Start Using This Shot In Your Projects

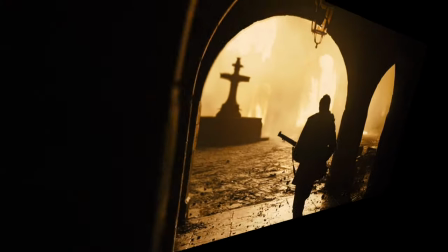26s
All of those beautiful shots that you saw are silhouettes. It's almost impossible to get through a movie or show without seeing one.
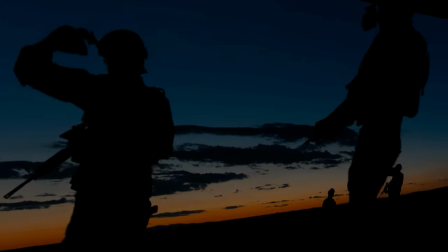34s
Having the silhouette shot in your arsenal can be extremely helpful for future projects.
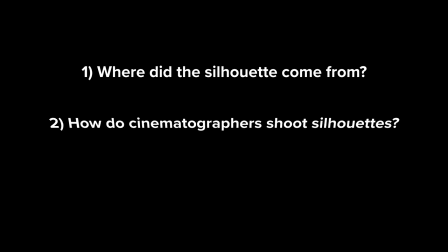39s
Today, after a brief and interesting history lesson of the silhouette, we'll break down a couple of shots from films and then get to a setup of our own. It's impossible to trace down the origin of the very first silhouette portrait, So, let's begin with the history of the name. We first need to travel back to the 18th century. There was a man named Etienne de Silhouette.
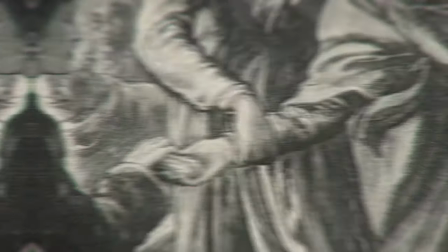60s
He was hired by France as the controller general of finances to hopefully fix the crisis of the suffering French society during the Seven Years War.
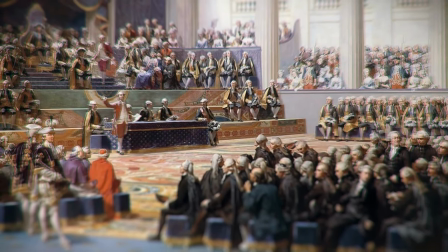68s
In this position, which Silhouette only stayed in for less than a year, he made considerable budget cuts in hopes to save France from its doom.
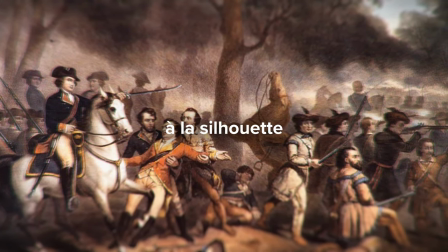76s
Because of his actions, the saying a la silhouette began to stick for things known as cheap.
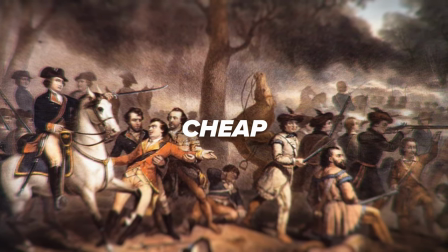82s
At this same time, an inexpensive art form grew in popularity.
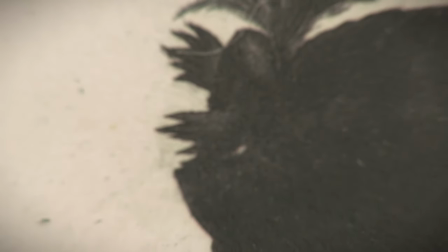86s
Artists would use scissors to cut around black paper and create a shadow profile of a subject.
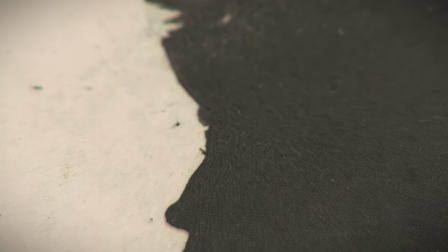92s
Painting was expensive, and this cheaper form of art led to the attachment of Etienne de Silhouette's name.
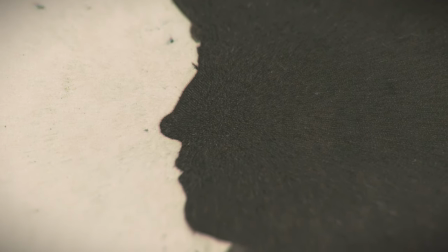98s
The name stuck. Behold the silhouette.
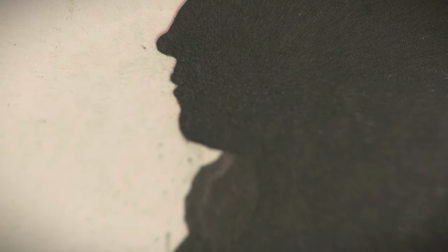101s
Throughout the rest of time, up until today, the silhouette has evolved to show its presence in many new art forms.
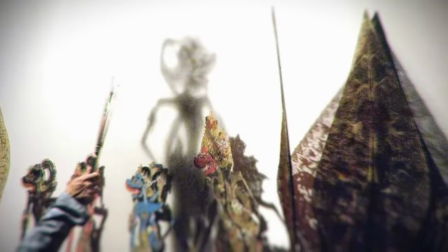108s
Paper cuts, shadow theater, photography, and in the movies. As you saw in the intro, there are countless films that have used silhouettes to create beautiful shots.
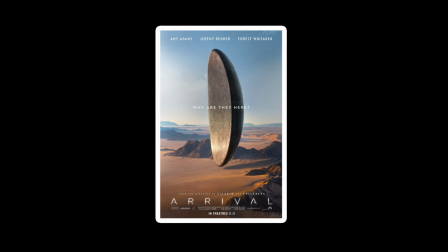121s
Let's check out a few silhouette examples. First up, the film Arrival, DP'd by Bradford Young.
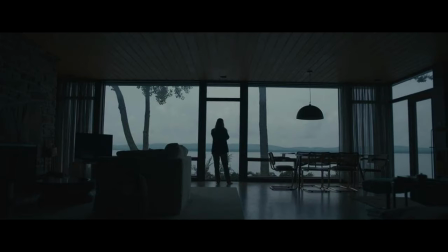127s
I've always loved this lake house scene. There are two keys that I personally think make or break a silhouette shot.
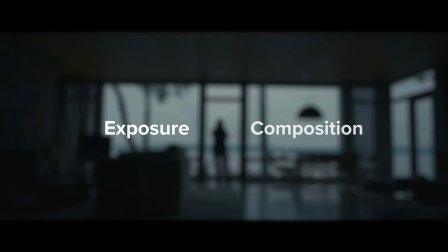134s
Exposure and composition. Without properly exposing an image for a silhouette, there would be no silhouette at all.
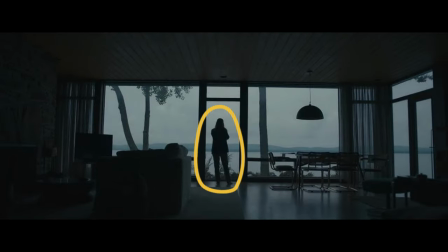140s
In order to have the subject in the frame as a shadow, you need to expose for the bright part of the scene.
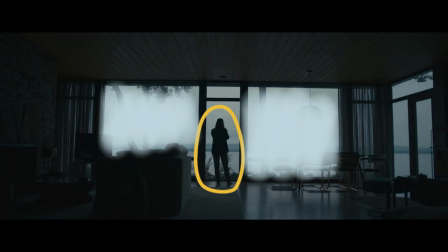147s
Take a look at the exposure of this shot when I use false color.
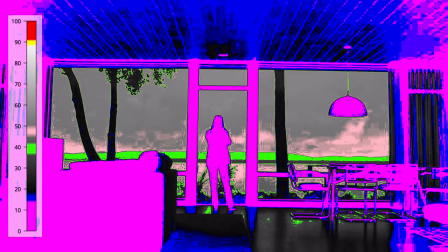150s
The sky is exposed around 60 IRE and the subject is exposed between 0 and 10 IRE. The sky is properly exposed, not blown out. The subject is exposed as the shadows of the scene.
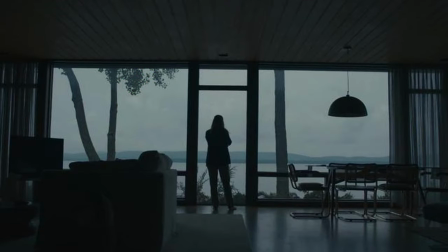163s
If we transition back to the original shot, you can see how this works. I couldn't find any behind the scenes of this shot, but if I had to guess, there was negative fill used in the room in order to stop the daylight from bouncing off the walls and filling in the subject. I could be completely wrong, but if you ever run into this issue, you could use some negative fill.
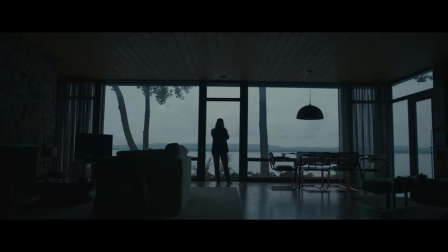182s
We'll touch more on this later. Now for composition. What makes this shot so appealing are the leading lines to the subject on the roof,
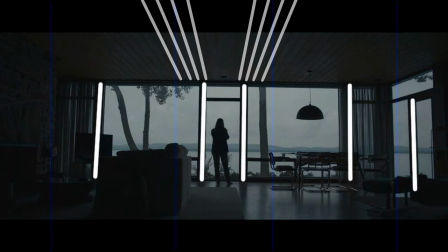189s
the vertical lines on the doorframe and windows, and the symmetrical framing of the subject.
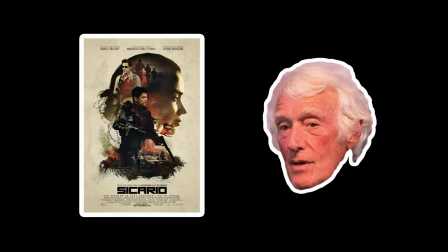194s
For the next shot, let's check out this blue hour scene from Sicario, DP'd by Roger Deakins.
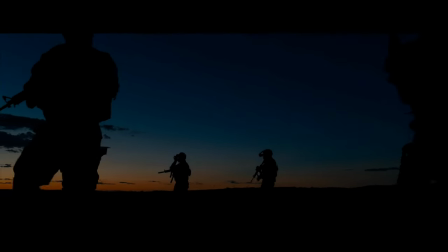200s
Same roles apply for exposure. Here's what the false color looks like.
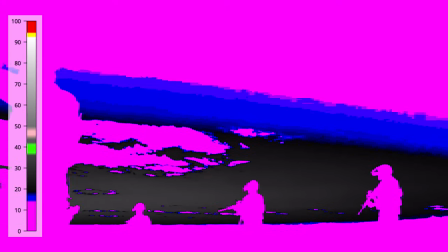204s
The shot is exposed to the sky around 35 IRE and the subjects at zero.
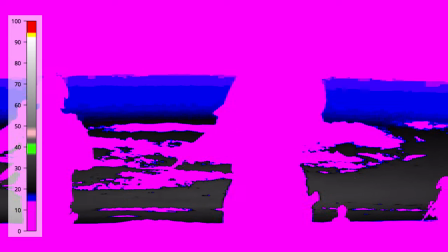210s
This is definitely a darker scene, but still, the subject has to be the shadow of the scene.
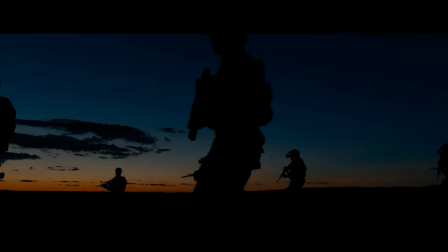215s
For composition, what sticks out to me here is the balance. The subjects are perfectly placed to create a compelling image as they move in the scene. It's one thing to break down shots and learn what you can from them, but if you truly want to understand how things work, you have to put it in to practice.
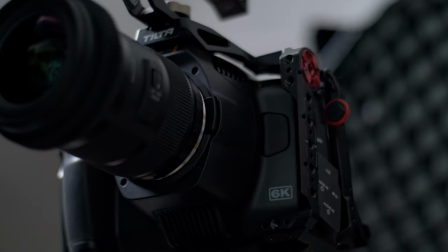232s
An easy location to shoot a silhouette is in front of a window. I found a window to shoot in and decided to off-center the window. Once the composition is locked down, it's time to focus on exposure. To bring down the highlights of a shot, there are a few different settings that you can change.
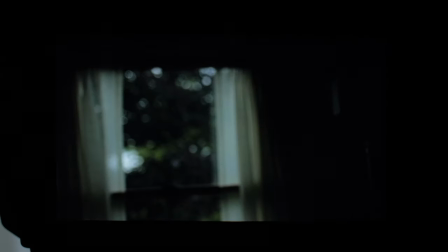249s
Shutter, aperture, and ISO. For this shot, I want to shoot in 24 frames per second so I can't change that.
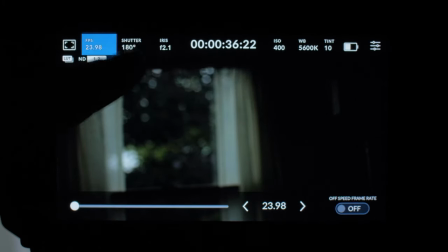256s
And I want natural motion so I'll stick to 180 degrees shutter. Because I want a certain depth of field, I need to leave the aperture at 2.1.
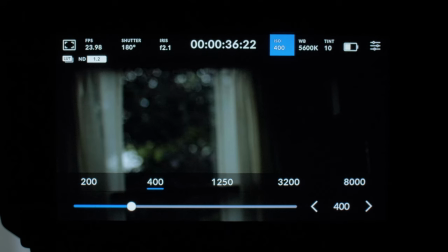265s
Now, for ISO, changing it from 400 to 100 will only bring down the image two stops.